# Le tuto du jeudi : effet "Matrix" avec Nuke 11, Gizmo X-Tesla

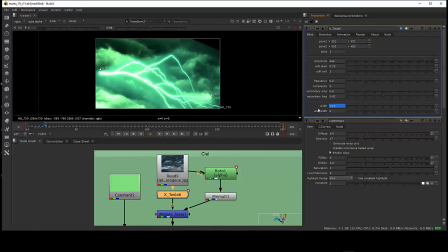16:35 Qui est lié à la largeur ici, on n'a pas parlé globale de départ, que j'ai keyframé justement pour faire disparaître l'éclair. C'est une des façons de faire en venant donc écraser la largeur. Ben, l'éclair donc disparaît ici.
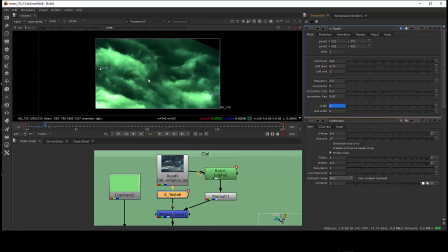16:53 Voilà, si je le mets à 0, hop, voilà, il n'y a plus d'éclair, ou si peu qu'on ne le voit pas dans le ciel nuageux ici.
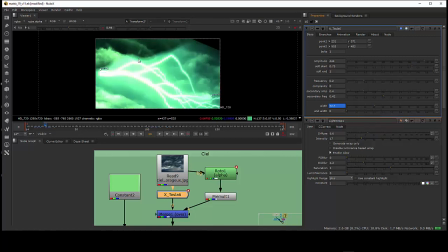17:00 Et bien entendu, si on met une grosse valeur, on a un gros éclair ici avec son glow. À son effet de glow ici.
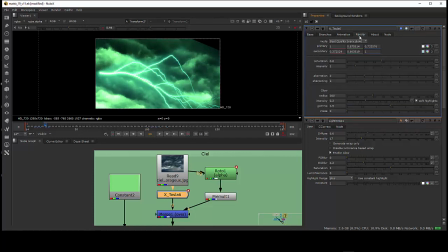17:09 Donc speed flow ici, on a la partie donc rendeur, intensité et justement l'effet de glow qui se rajoute et qui permet de donner l'impression qu'on vient éclairer donc bien entendu
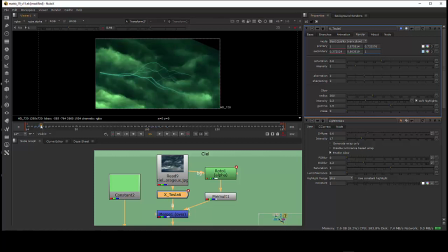17:24 le ciel. Donc ça se rajoute à l'effet donc d'éclairage ici donc tout est concordant.
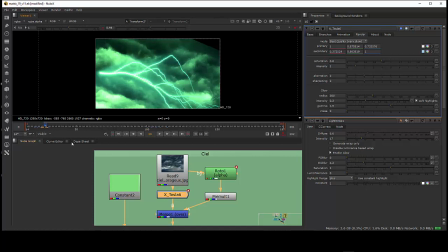17:33 Hop, voilà. Sur la valeur du curve editor, hein.
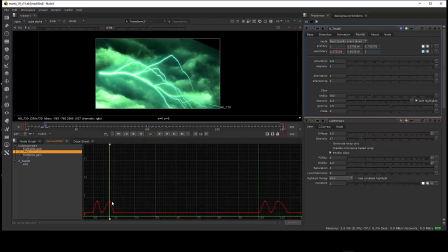17:38 Donc voilà, et on a donc une valeur d'augmentation du gain ici qui permet donc d'augmenter. Là, j'augmente à fond pour montrer, hein, voilà, d'augmenter bien entendu
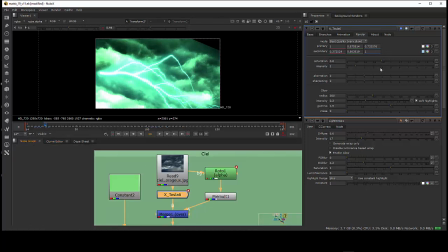17:52 donc l'effet de l'augmentation de luminosité qui est déjà donné avec l'effet glow, bien entendu, l'intensité. Et ici, on a la saturation et l'intensité. Et avec le render ici, on peut bien entendu utiliser donc l'intensité,
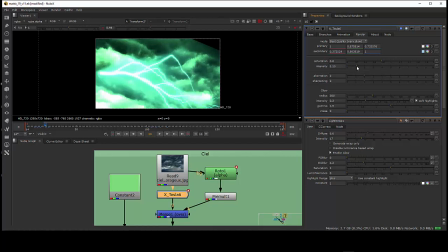18:09 OK, ici, pour mettre à zéro l'éclair. Moi, je trouvais que c'était intéressant de le jouer avec le width ici, qui était la largeur, pour donner l'impression que l'éclair était absorbé par les nuages ou réapparaissait progressivement.
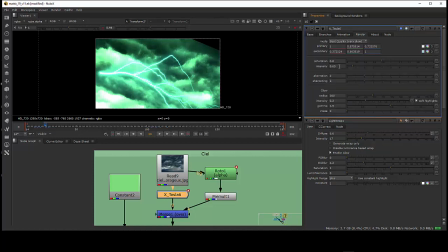18:25 Effectivement, c'était assez intéressant. Mais on peut, bien sûr, jouer sur les deux paramètres ici. D'intensité et keyframer l'intensité et keyframer la largeur simultanément.
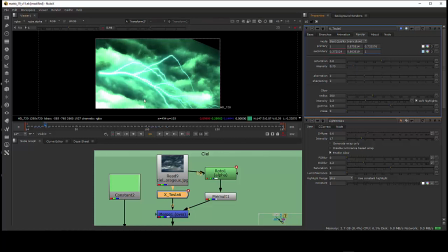18:43 Un peu moins de 1 ici. Ok, voilà pour les paramètres principaux. Et encore une fois, X-Tesla fait des éclairs, mais on peut l'utiliser bien entendu pour d'autres éléments, pour des arcs électriques,
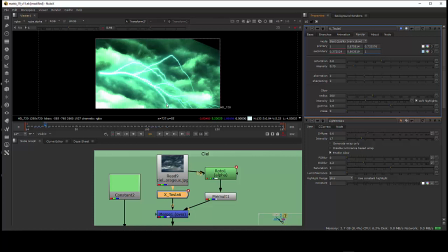18:56 pour des éléments qui vont éventuellement donc donner des effets électriques partiels ou total. Donc un peu ce qu'on retrouve dans Maya avec le Paint Effect qui aussi fait des éclairs de ce type-là.
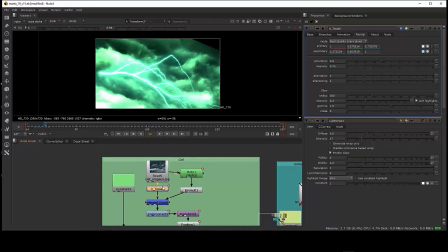19:10 Donc voilà pour ce compositing principalement donc décrit
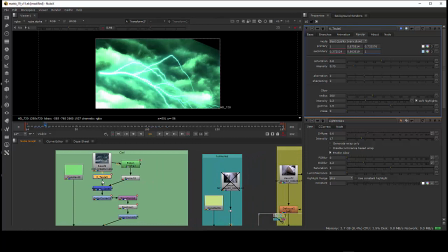19:15 et notamment avec ce node et ce gizmo donc X Tesla de Xavier Martin.